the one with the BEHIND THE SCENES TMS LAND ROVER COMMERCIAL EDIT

So that's kind of the story that I wanted to do, never missing out on opportunities, always making sure you're going to get there and you're going to have a great time. So that's what, the whole mantra of this commercial is about. So he continues on.
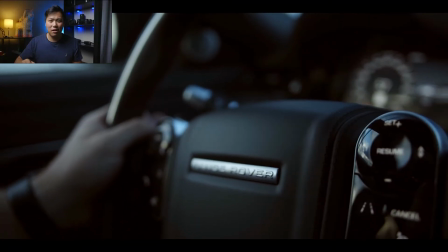353s
It starts, with that back kind of shot to going back into the car in a first person point of view kind of perspective of the driver.
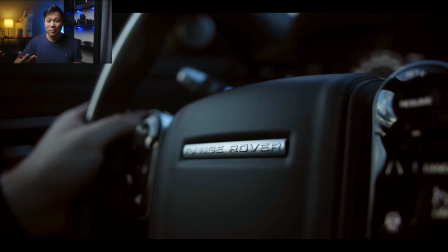361s
You can kind of see him staring at the steering wheel. And I wanted to make the transition as seamless as possible. So it's as if, he's looking down at the steering wheel and then looking up at the whatever that mirror thing is called in the car,
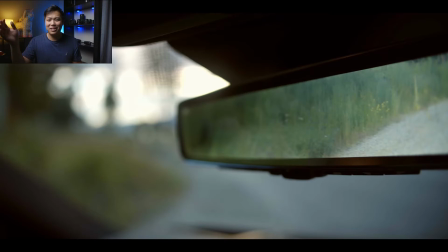377s
to finally, kind of creating this next transition of kind of a zoom out effect,
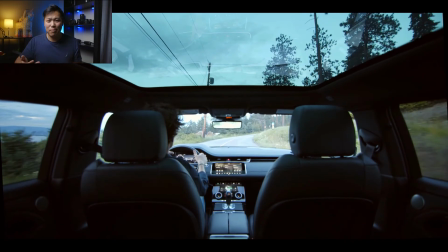384s
as if someone else was in the back seat, taking a look. And it all just seems to blend together because it's all within the, same kind of ecosystem. And then it takes a little bit of a jump here, but it's that same concept. You're moving from that mirror to the back seat to finally outside of the car. It's a logical progression, and that's what I wanted to make, because it seems to make sense in your head, and when it makes sense in your head, kind of less questions, get asked when you're viewing it. And when less questions, get asked, it seems more seamless. And now, we're in the back.
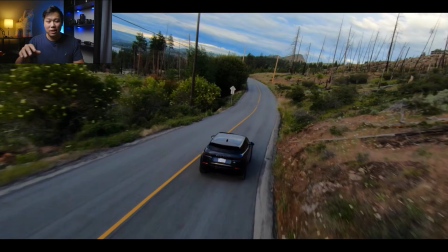424s
We're chasing after the car. It's demonstrating, the speed of the car. But then it transitions, and I love this cut so much because I had to do some tweaking for it. If you notice, it's a match cut with the car, being at kind of the same kind of spot as the car in the previous scene. And it just makes it, more seamless. It's a change of location. This car could take you anywhere, essentially, and you're good to go with it.
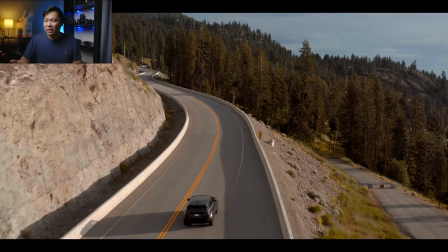452s
And you can kind of see,
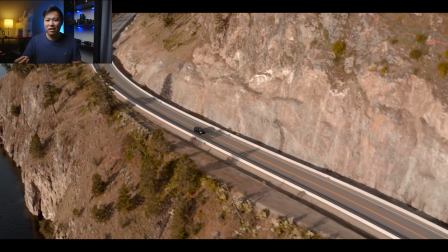453s
the little helicopter whirring sound kind of give you that feel that you're kind of watching from a helicopter point of view,
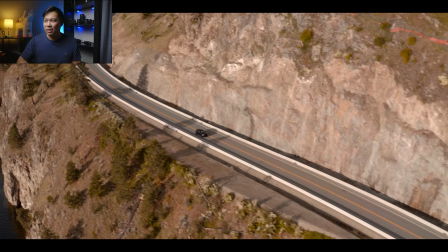461s
looking down at the car, and it's just going and going to finally,
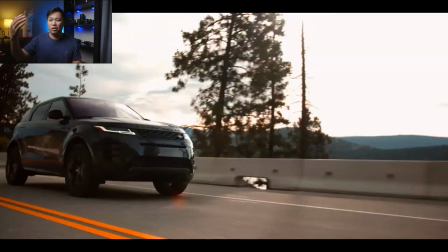467s
going from that overview to the front. It's like this progression. I could literally draw a map and, it'll all, make sense. It's a straight, kind of line. It's not going from one side to drastically, another side. It's going from the back to the top and to the front now.
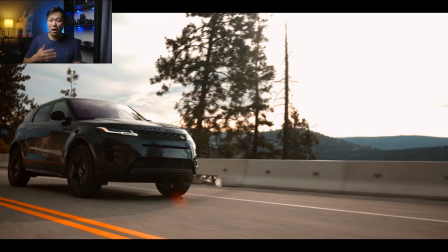484s
And from this front, you can kind of see more features of it, and pops into another match cut, which, again, I had to manipulate the scene.
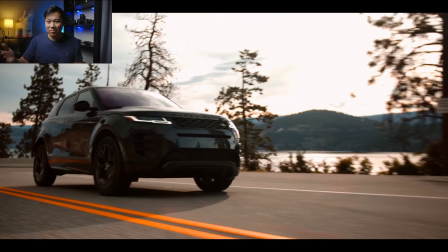493s
It wasn't originally filmed like this. If you look, at kind of a before and after of it, I had to do some tilting and panning with that one little clip to get it right. And if you look really, really closely at, and I hope you didn't,
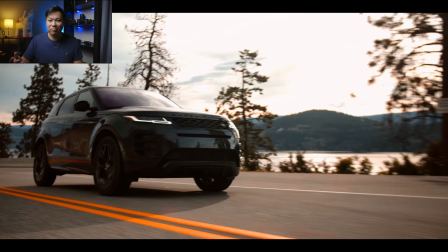509s
because it is a little bit embarrassing, but the car doesn't look like the car anymore. It's kind of morphed a little bit, but that's only because I didn't actually get the chance to film this. This is someone else's footage, but I'm so thankful for it. It's an awesome experience. So thank you again, TMS Productions, for it.
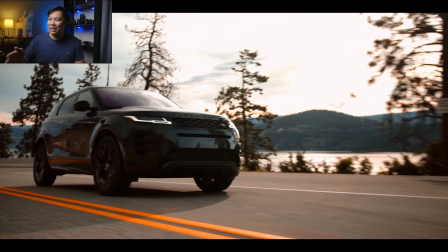526s
As we continue on, kind of it shows this car, and then again you're hit with another match transition,
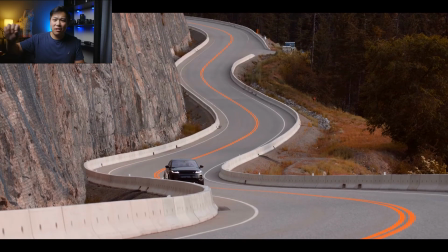534s
but kind of it's not really exactly a match transition. It's more of kind of where your eye and line of sight is. So you were focusing on that car that was right there driving, horizontally along the road. But then now, at that same spot that you were looking, that's where,
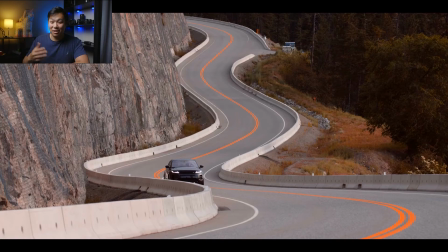553s
the car got smaller and it's coming towards you on this, kind of, what is this, Z-axis. So then it's coming towards you now, and then finally it transitions back into the car as you kind of hear, a sound that, it gets, the driver is shifting gears, essentially.